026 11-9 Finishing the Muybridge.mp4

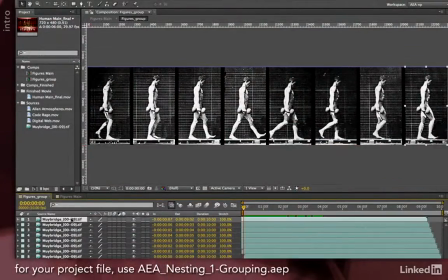[0:06]
Back in the first chapter in this lesson, we went ahead and took this Muybridge sequence, replicated it 8 times across a wide composition, staggered the timing, arranged them nicely, and used that group as an element in a final DV size composition.
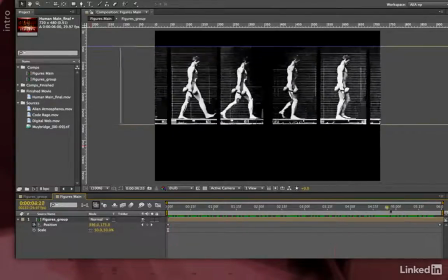[0:21]
But obviously, well, something's lacking, like background, title, all sorts of elements.
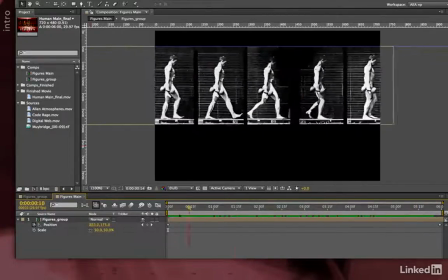[0:26]
Let's go through a few steps to convert this into a proper promo or show opener.
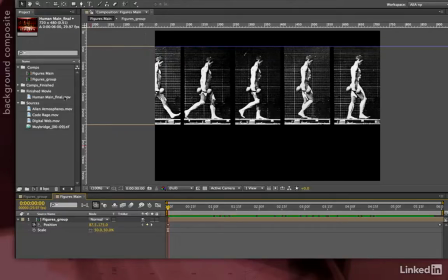[0:31]
Now, in the exercise files that came with this project, we gave you several abstract backgrounds to play with.
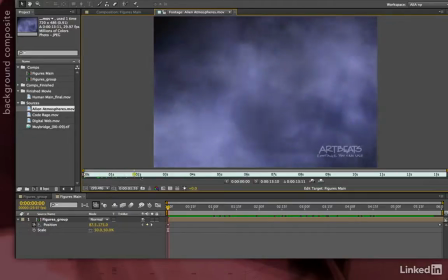[0:36]
This alien atmosphere's lighting effect, very interesting.
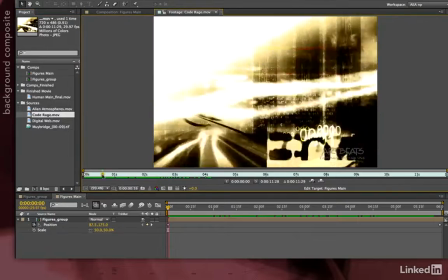[0:41]
This Code Rage, which has a very busy, modern, grungy look.
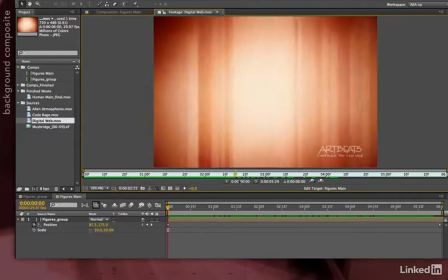[0:48]
And Digital Web, which, despite having the web name, which you would think would be modern, has a very old-timey look with this vignette.
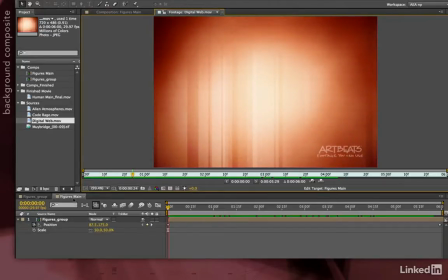[0:57]
And very strong vertical elements. Now this might actually go nicely with this background, because Muybridge has an old tech look,
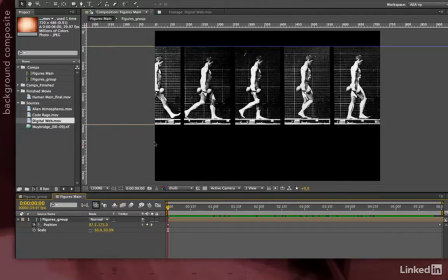[1:04]
so vignetting might be a nice touch, and it also has a very vertical orientation to it.
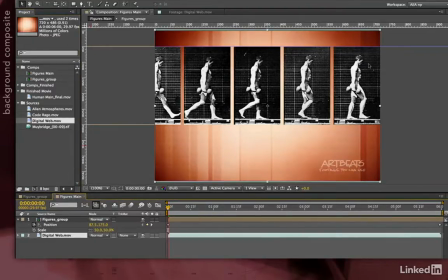[1:10]
So let's start by putting Digital Web behind the Muybridge sequence. Okay, that's the start, but it's a bit plain. We like to layer together, particularly stock footage, because even though a person might recognize one stock footage layer, they rarely recognize 2 of them blended together.
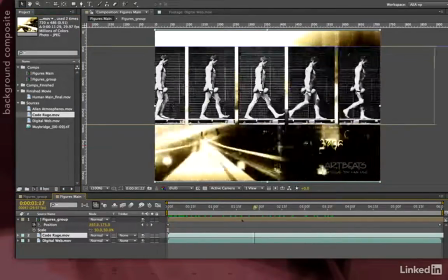[1:28]
There's Code Rage on its own. It's a bit strong.
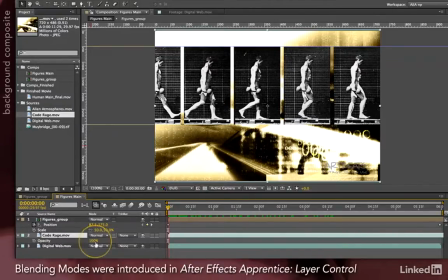[1:31]
Now, as we told you in the early After Effects apprentice lessons, just opacity blending tends to be a bit washed out and not very interesting.
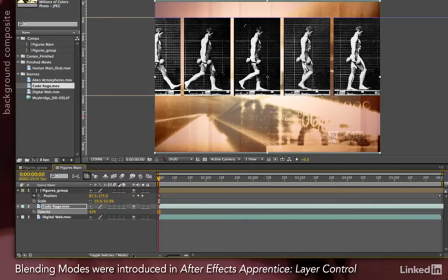[1:38]
Far more interesting is to go ahead and make sure that the Modes panel is toggled open and use blending modes to combine your layers.
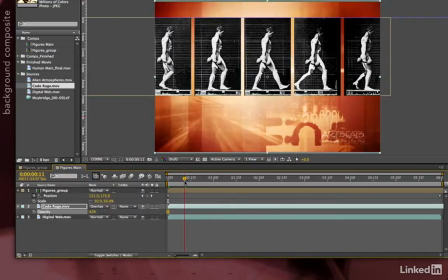[1:46]
Our first go-to is usually Overlay or something in that intensifier section. That's actually not too bad.
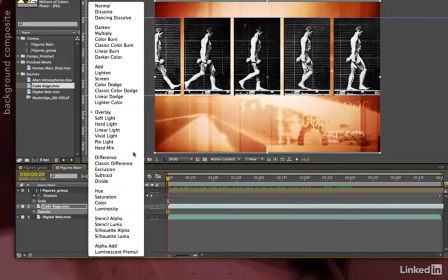[1:52]
However, don't be afraid to experiment a little bit. In addition to these modes, which increase contrast and saturation, you might want to make the composite lighter or darker. I think I want to go darker because this Muybridge sequence is fairly dark in its own right. The main mode in that group is Multiply.
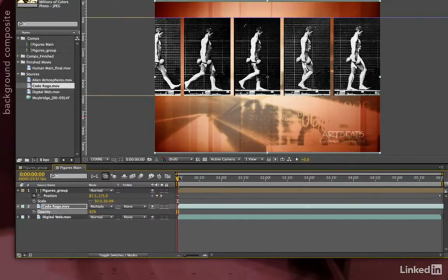[2:08]
I'll widen this up so you can read these better. And that's okay.
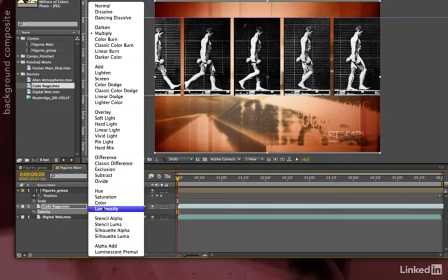[2:15]
Wish it had a little bit more pop to it personally. So let's go ahead and try Color Burn, which is a more colorful version.
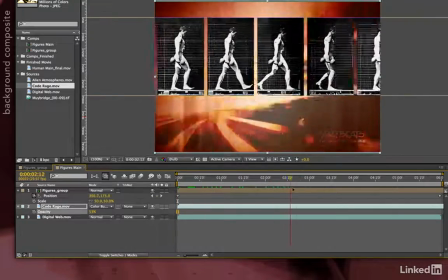[2:22]
Now we have some very interesting burned out colors there. Might even be too intense.
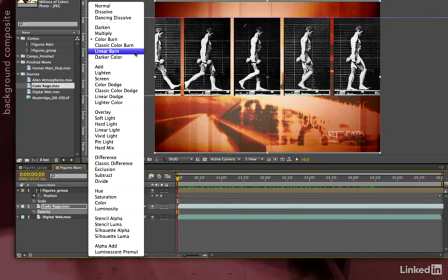[2:28]
So I'm going to try Linear Burn, which is a compromise between Multiply and Color Burn.
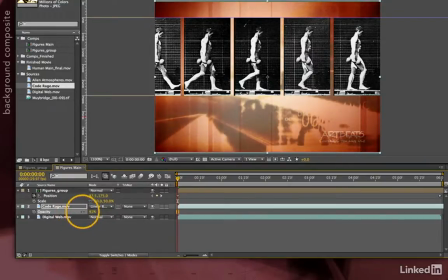[2:33]
And I'll blend opacity to taste. That looks kind of nice, but always check more than one frame.
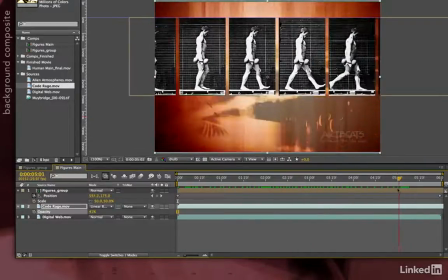[2:41]
Yeah, it's a little too dominant later on,
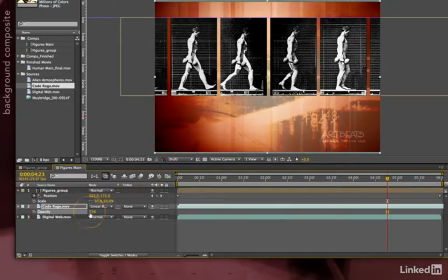[2:43]
so let me back it off a little bit. Maybe somewhere around there where we can still see the vertical elements of Digital Web somewhat clearly.
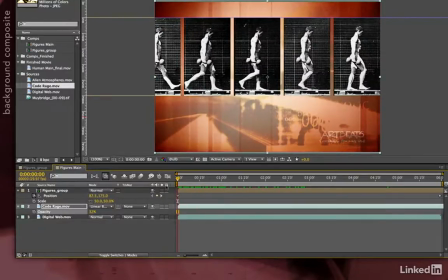[2:50]
And we can always tweak these things later as we build up more layers and see things in context. Okay, now that we have a nice colorful background, the Muybridge sequence is looking, frankly, a bit on the stark side. So maybe we should do something to blend it in better, or even change its color to better complement the background.
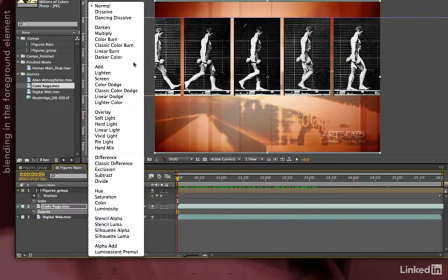[3:06]
Again, you can try modes. Since I'm already using a mode in the Multiply group to blend together my backgrounds, let's try one of these in this case as well.
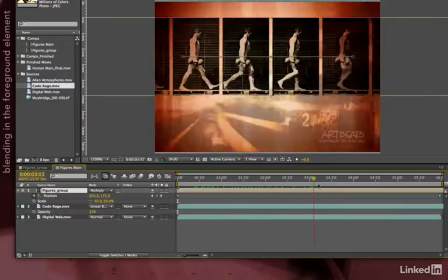[3:15]
I try Multiply, and it's far more interesting than the black and white opaque Muybridge.
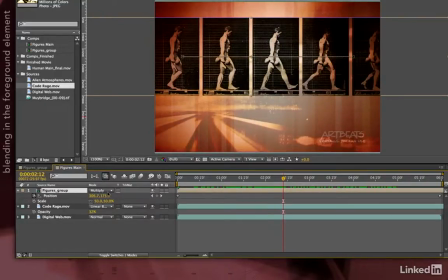[3:21]
But again, I wouldn't mind it being a little more colorful, a little bit more intense. Color Burn, maybe a little too intense. Again, Linear Burn's not too bad of a compromise.
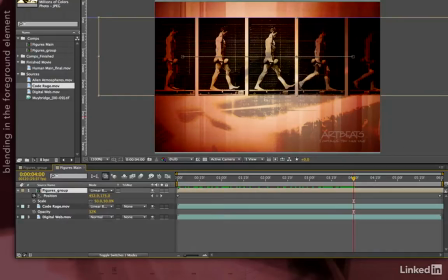[3:35]
That's pretty nice because I get to see the colors of my background through the light areas of the Muybridge sequence, but I still keep the black of that graph background.
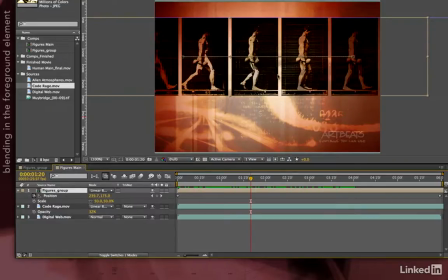[3:44]
Of course, you can go further and colorize the Muybridge sequence to blend it in even better.
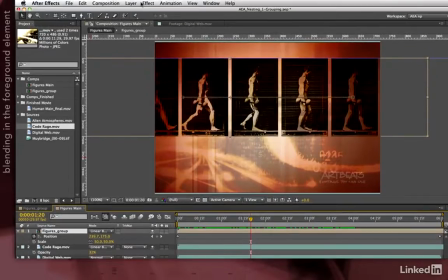[3:49]
There's lots of great effects to do colorization.
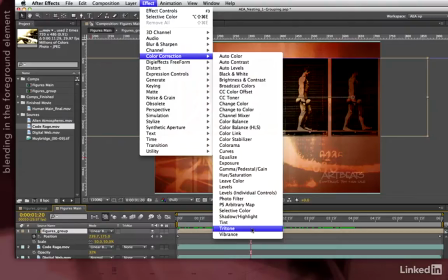[3:52]
A good go-to in this case is something like Tritone, because that will keep your black and white points intact.
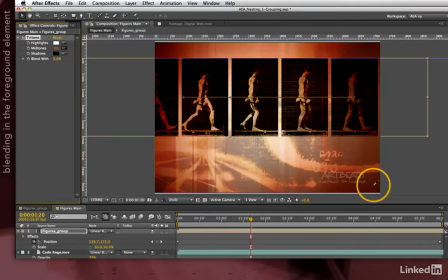[3:58]
And you use the eyedropper to pick other colors that you maybe already have
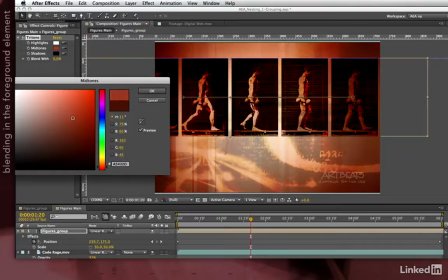[4:02]
and play around with those to get something harmonious.
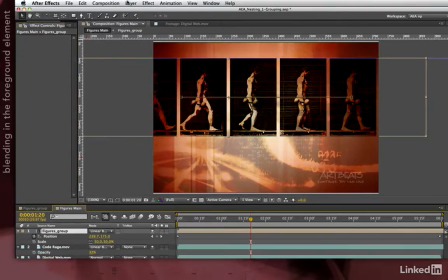[4:08]
So that's one approach. Another approach is to try other color correction effects.